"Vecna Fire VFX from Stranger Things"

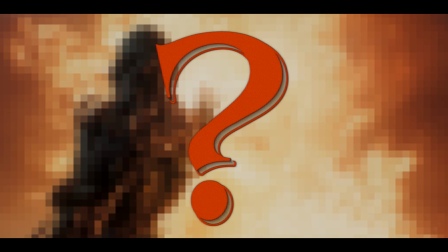[0:00]
We're doing it again. Can we recreate this epic shot from the latest season of Stranger Things? Last time we had some of our own footage in the mix, but this time we're recreating the shot with nothing but a model from CG Trader and some VFX assets from AE Juice. And we're gonna jump right in, starting with the fire since that takes up the majority of the frame.
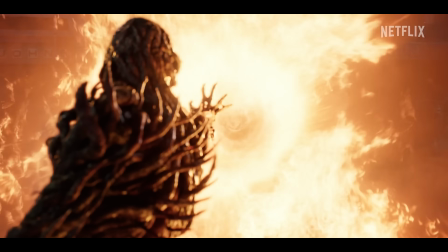[0:19]
While the fire was almost definitely a sim in the original created by talented artists who worked on the show,
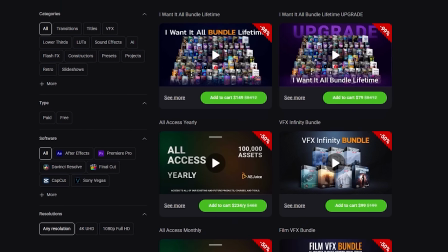[0:24]
we wanted to challenge ourselves and see if we could get anywhere close to the same vibe using stock. And like last time, we're jumping into AE Juice's free media browser to search through our purchase packs.
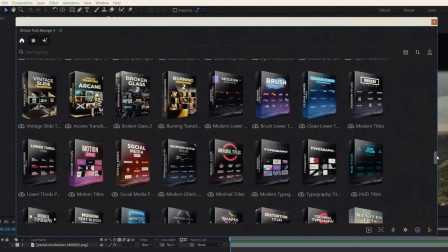[0:36]
And this is excellent because you can see all of your purchase packs here and any of the other packs that you might be interested in, so it lets you work really fast.
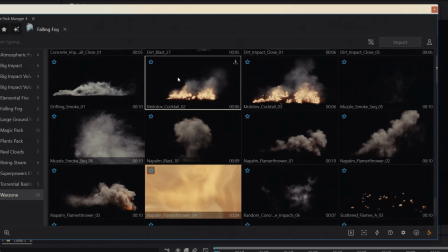[0:43]
And they have a ton of packs. They do also have a New Year's Eve sale for 30% off, and you can get an extra 10% off using our code FilmRiot if you want to grab these for yourself.
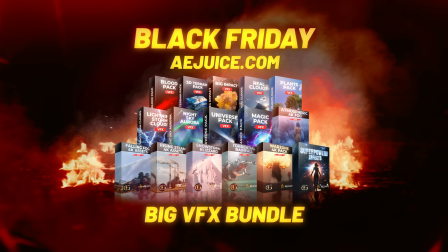[0:53]
Plus, they have their big VFX bundle, which is a bunch of their most popular products, some of which we're using today.
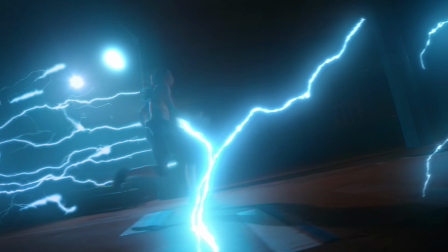[0:58]
And if you saw the last episode and purchase this bundle through our link during Black Friday, AE Juice is going to give you the new dust pack for free.
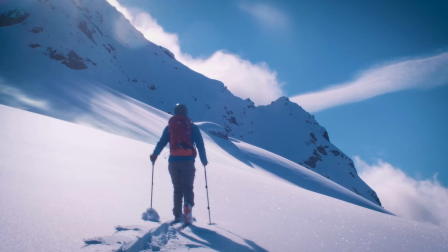[1:06]
If you haven't got it, it's a great bundle overall and definitely worth grabbing. Excellent and enhancing all kinds of scenes.
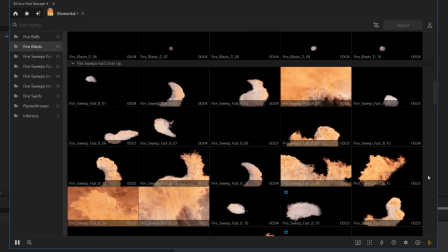[1:12]
Now they do have a ton of fire assets, but for the main elements in our shot, we found these practical large ground fires worked best.
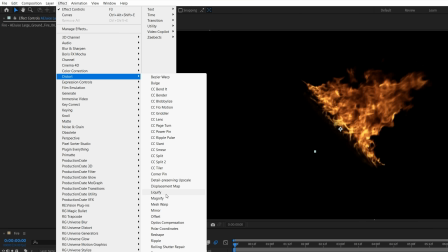[1:20]
But to have that concave shape around the force field area of the fire, we used a mesh warp to distort it, some more than others.
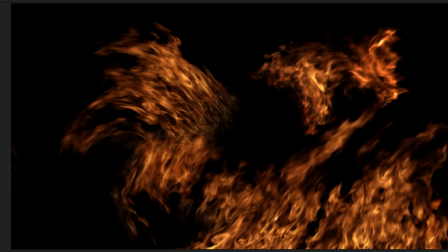[1:26]
And to mask and taper the base more naturally, we mask the bottom sections to darken and add contrast. This looks odd now, but we will fix the color soon. We also used a few duplicates of this fire window asset for some extra turbulent shapes.
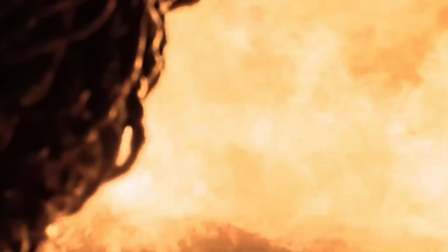[1:41]
And after gathering them all, we set everything to screen. To get more of this lower shape, we found this elemental fire inferno.
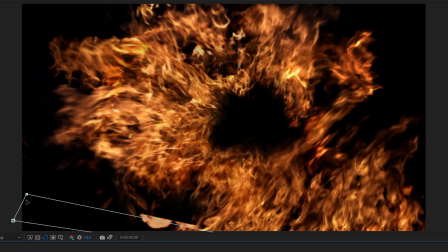[1:48]
We flipped it upside down, then masked and graded it darker.
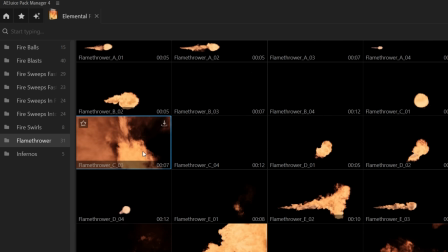[1:51]
And lastly, we have this flamethrower asset, also from the elemental fire pack, to add some extra texture around the flames.
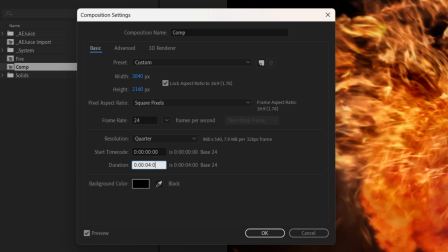[1:57]
So now we'll drop this into a new comp and rework the look of the fire. We'll tint it black and white and use Video Copilot's color vibrance to make it warm.
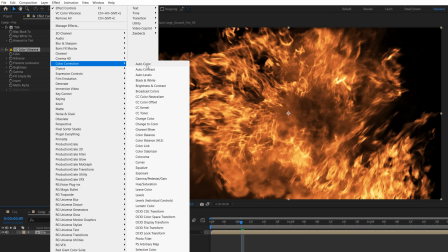[2:06]
Then we'll lower the vibrance value. To beef it up, we'll place a curves first and lift the mid so it feels like a thick wall of fire that's all girthy.
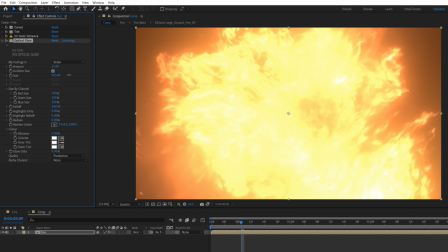[2:14]
Perverted. Next, we'll add an optical glow with boosted size, low amount, and lift the highlight roll off.
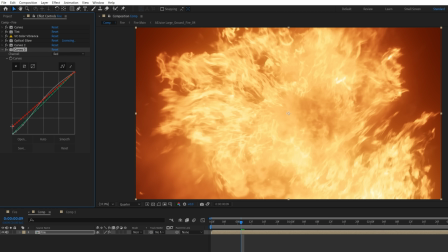[2:19]
With a couple of extra curves, we'll boost brightness and lift the reds in the shadows. And lastly, for highlights, we'll use a lumetri effect.
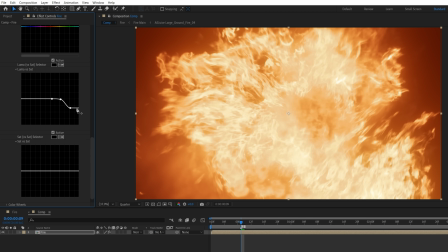[2:26]
And under curves, luma versus sat will bring down the saturation of the brightest areas to give us that white hot look.
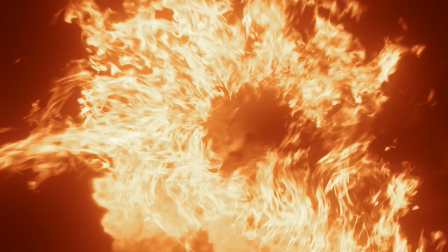[2:33]
There's not much room to see a lot of the background, but we want a similar night building exterior setting,
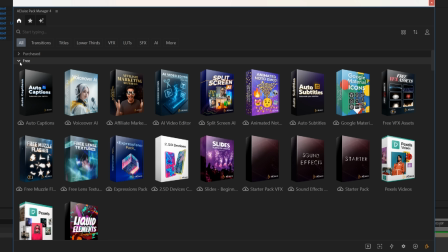[2:39]
so we'll use pixels, which is also actually a part of the AE Juice Manager under the free section.
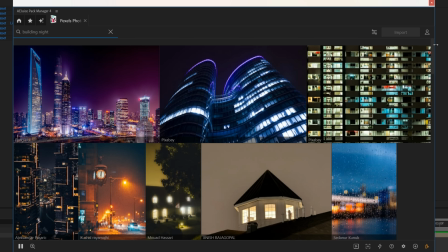[2:44]
And this is ridiculously useful to have right inside of After Effects as well.
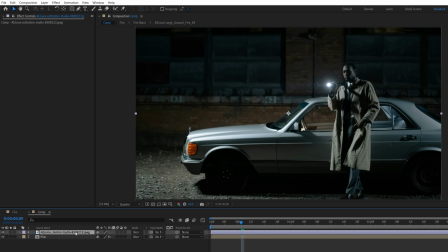[2:49]
And again, it's my favorite price. We chose this image and brought it into Photoshop to remove the person and car with Gen Fill,
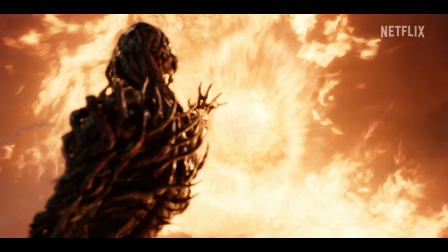[2:56]
then colored different areas and brought out that blue tone we see contrasting so nicely with the fire in the original.
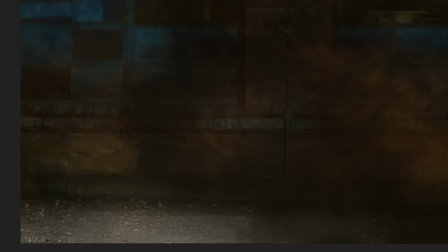[3:01]
We also wanted to layer up a bunch of elements between the fire and background, like this fog behind glass,
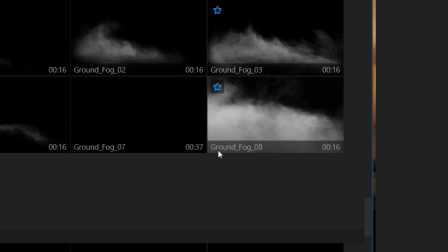[3:07]
which we tinted warm and lowered the opacity, then this ground fog and dirt impact close with the same applied,
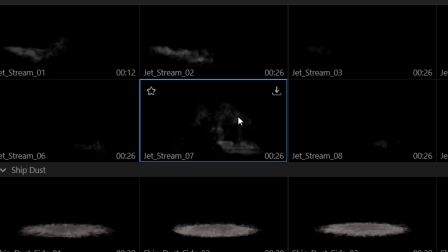[3:13]
and we found this jet stream asset in the dust pack, which works great for smoke after we tinted it black.
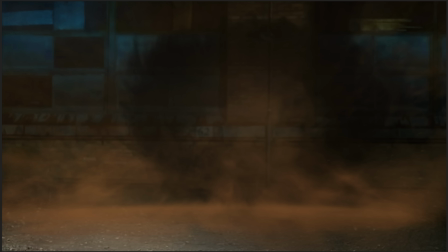[3:20]
We also used this planet impact dust wave at the start and to try and get something similar to these weird energy lines we see at the side of the original,
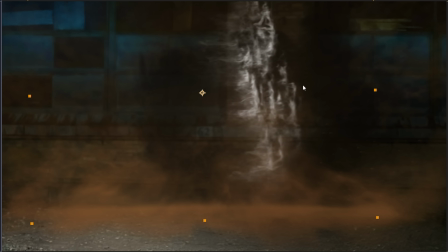[3:28]
we used a snowdrift asset rotated with keyframe position to move to the edge of the screen.
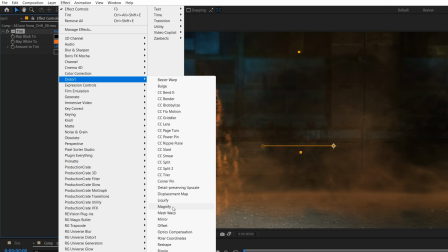[3:34]
Then we tinted it warm, mesh warp to a curve, and a turbulent displace.
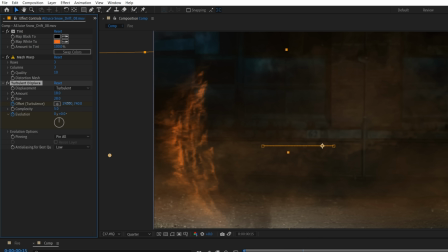[3:41]
With animated offset and evolution for that shaky look.
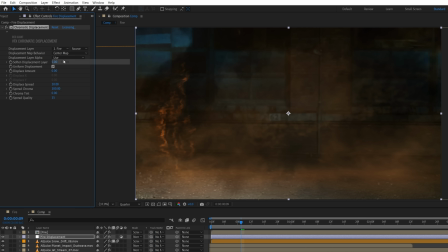[3:44]
Now with an adjustment layer above these, we'll add the chromatic displacement effect and use the fire comp as the map to get that distortion over everything.
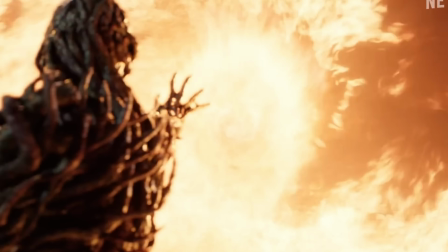[3:52]
Above the fire, we're going to place some assets to use for the portal force field thing we see Vecna creating.
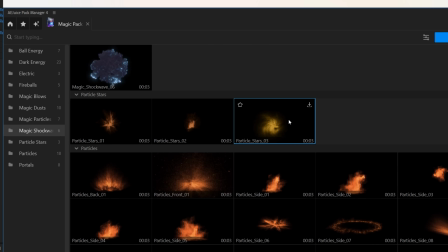[3:58]
This magic pack particle stars placed in the center and tinted to match.